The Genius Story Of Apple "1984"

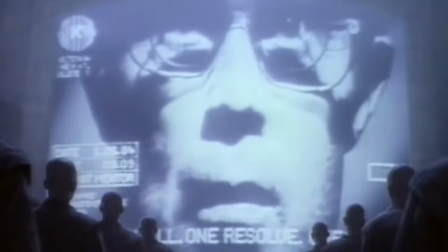With IBM having control of the computer world, Apple wanted to portray them as this dictator that used computers as tools for the government and big corporations.
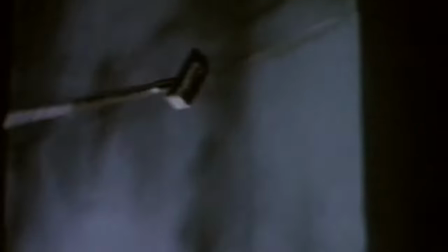The girl in the ad is supposed to represent Apple, as she is the one that frees all the henchmen from IBM's reign of terror by breaking the screen.
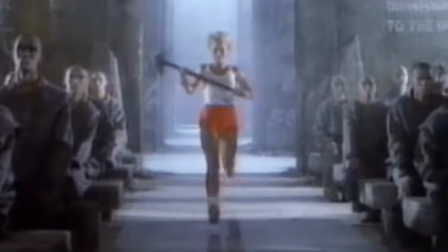If you didn't notice, she's the only one wearing colorful clothing that stands out from everyone else. This represents how Apple thinks differently about computers.
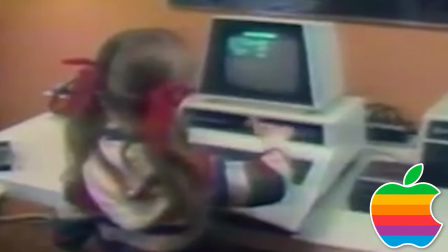Rather than computers being tools for corporations, they think that computers should bring freedom to the people and power to the individual.
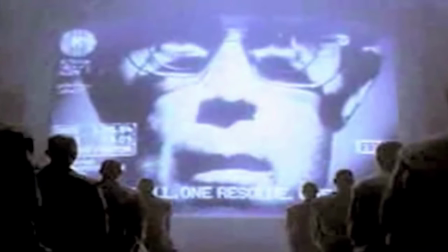She portrayed innovation and change, change in a fight against the mindless following of the man speaking on the screen, aka IBM.
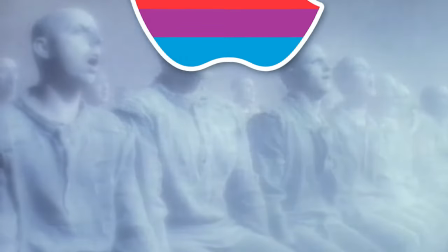After the hammer destroys the screen, all the brainwashed viewers quite literally see the light. Apple breaks the bondage to IBM and offers a new solution, the Macintosh.
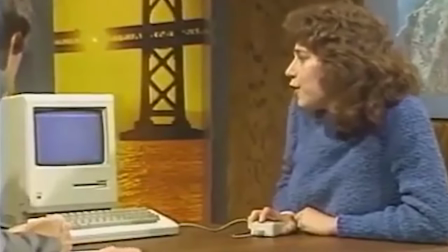The idea was that Macintosh would revolutionize computing and that the future of technology would bring freedom rather than control.
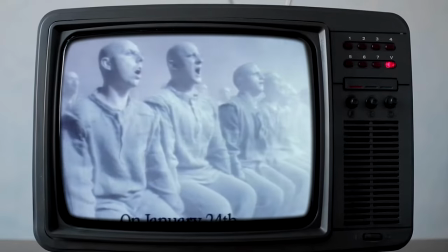The commercial speaks to people intelligently by not saying too much. It doesn't try too hard to be amazing, but it's the truth.
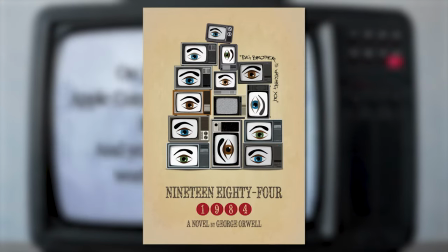It took the truth that George Orwell shared decades earlier and applied it to the future. So now you can see why this ad was so great.
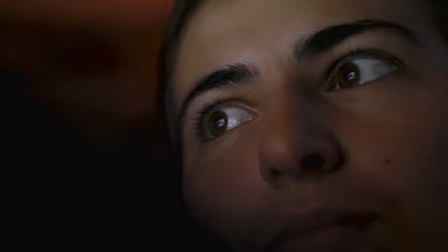But there was still another huge issue, getting the most amount of people to see the ad. There obviously wasn't social media back then.
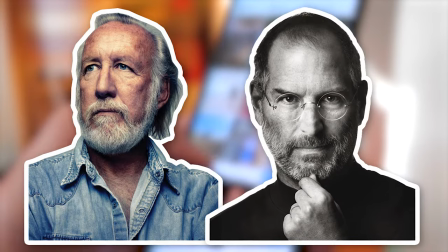Rather, there were only three major networks on TV. So how did Steve Jobs and Lee Clow go about getting this commercial in front of everybody?
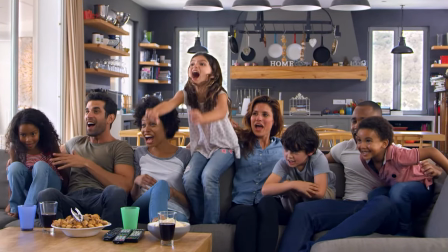Well, there's one event that happens every winter that has millions of Americans glued to their screens. the Super Bowl.
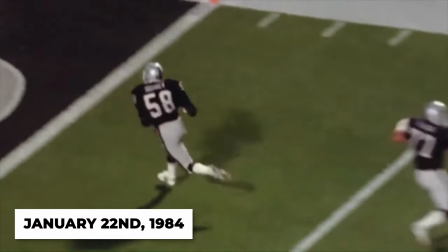Super Bowl 18 took place on January 22nd 1984 just two days before the release of the Macintosh.
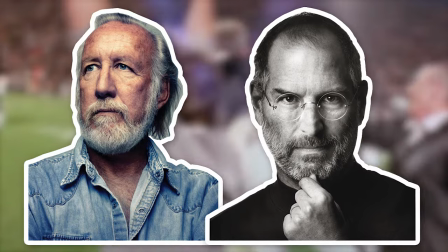The timing was perfect and the dynamic duo knew that this was the right place to advertise their masterpiece.
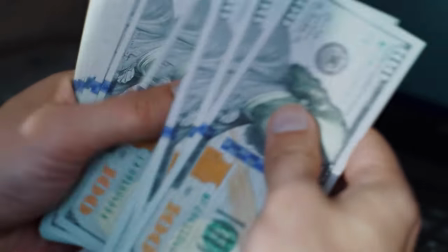They bought two 60-second ad slots for their commercial but there was a problem. No one at Apple liked the commercial.
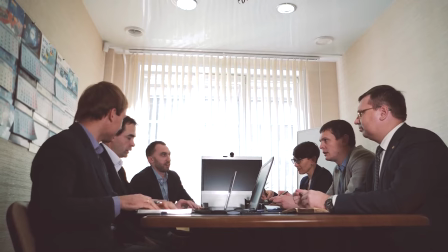When the Apple board watched the commercial they were struck silent.
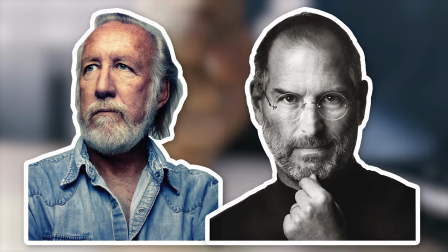They were so unimpressed with it that they told Steve Jobs and Lee Cloud to sell the two-minute block of advertising time Apple had bought for the Super Bowl.
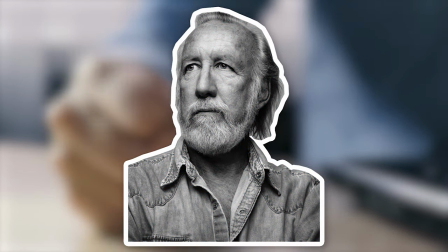As a matter of fact, they wanted to fire Lee Klau for how horrible the ad was. And Apple wasn't the only one that hated the commercial.
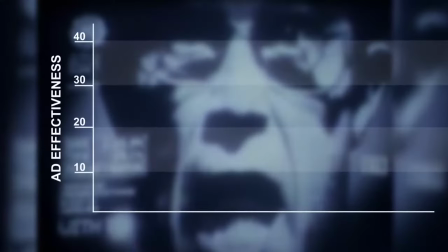Apple decided to test the effectiveness of the ad with focus groups. And on a 43-point scale for effectiveness, Steve Jobs and Lee Klau's commercial scored a 5.
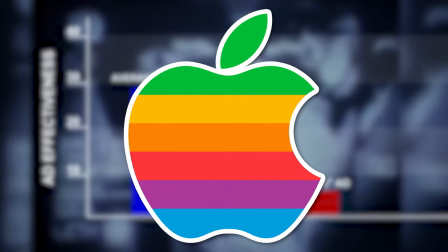The commercial was destined to be one of the most least effective commercials that Apple had ever ran.
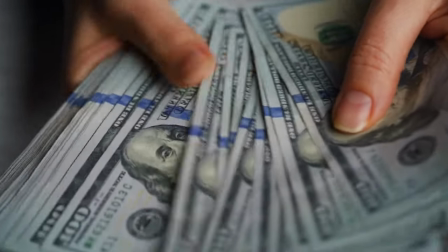But Steve and Lee knew they had something special on their hands. They decided to sell one of the 60-second slots, but lied about selling the other slot, claiming it was too late to sell it.
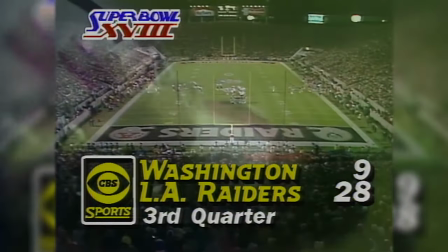So on January 22nd 1984, after the third quarter of Super Bowl 18, the ad was shown to everyone.
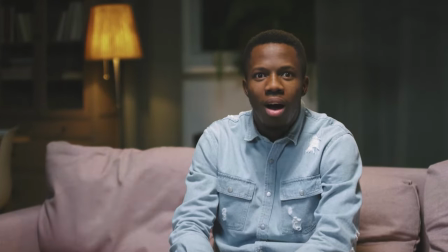And everyone loved it. The ad blew the 96 million people who viewed it away as it was unlike anything they had ever seen before.
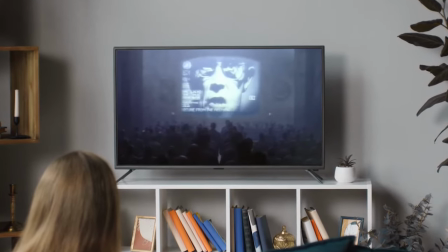The ad was a massive sensation and more people were talking about it than the actual game itself.
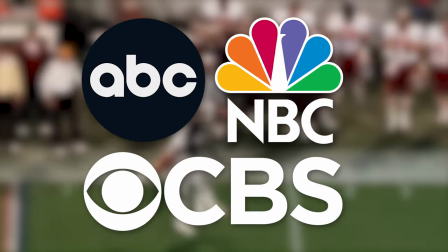It was so big that the evening after the game, all three of the major networks were airing news stories specifically just about the ad. consumers flooded electronic stores
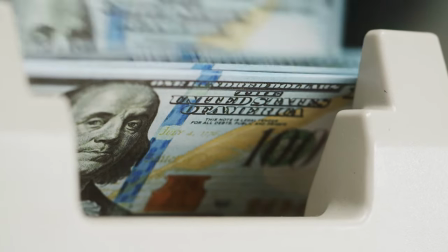across the country when the macintosh debuted two days later those consumers would go on to purchase 155 million dollars worth of macintoshes in the three
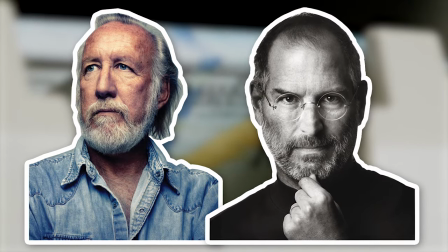months after the super bowl case in point steve jobs and lee cloud made the right decision not to sell the ad time but what they didn't realize at the time
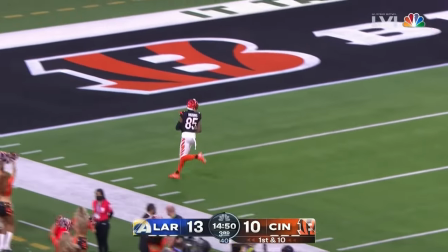was that they had just completely revolutionized how companies advertised during the super bowl up until apple released their commercial no one had ever
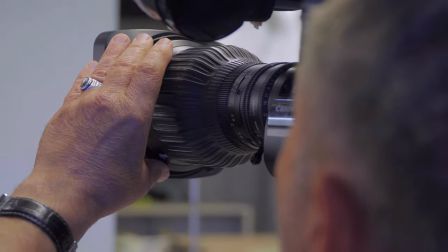done a cinematic movie like production for a commercial ever this commercial changed what advertising could be.
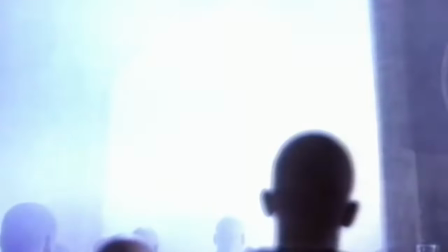Commercials could be as epic as a movie and companies were free to create movements and cultural statements in their ads.
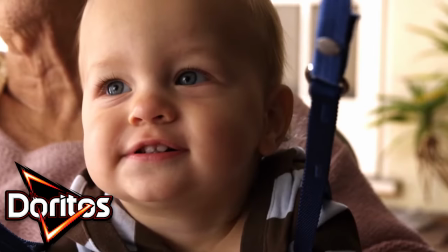Stephen Lee's commercial is often credited with setting the scene for the current era of Super Bowl advertising in which the ads are as important and popular as the game itself.
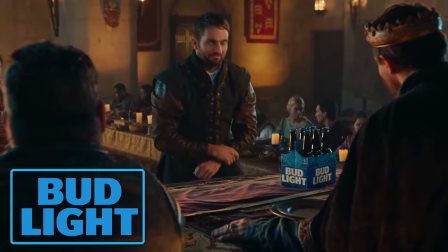And now every company tries to replicate what Apple did in 1984 by saving all of their best commercials for the big game.
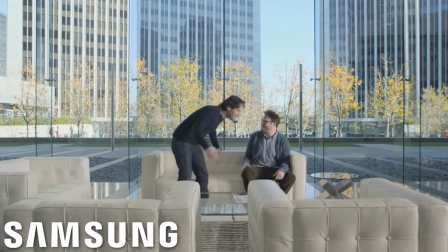They now know how important it is to deliver a hit during the game all thanks to Apple taking a huge risk with their commercial.
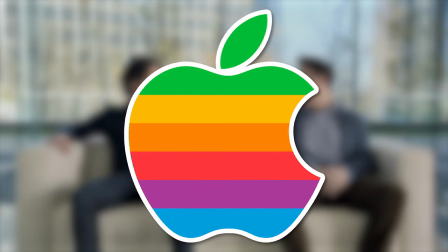So yes, Apple took down the tech behemoth that was IBM and put their name on the map, but they did way more than that.
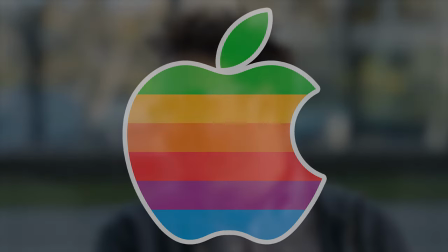They completely revolutionized how advertisers make ads for the Super Bowl.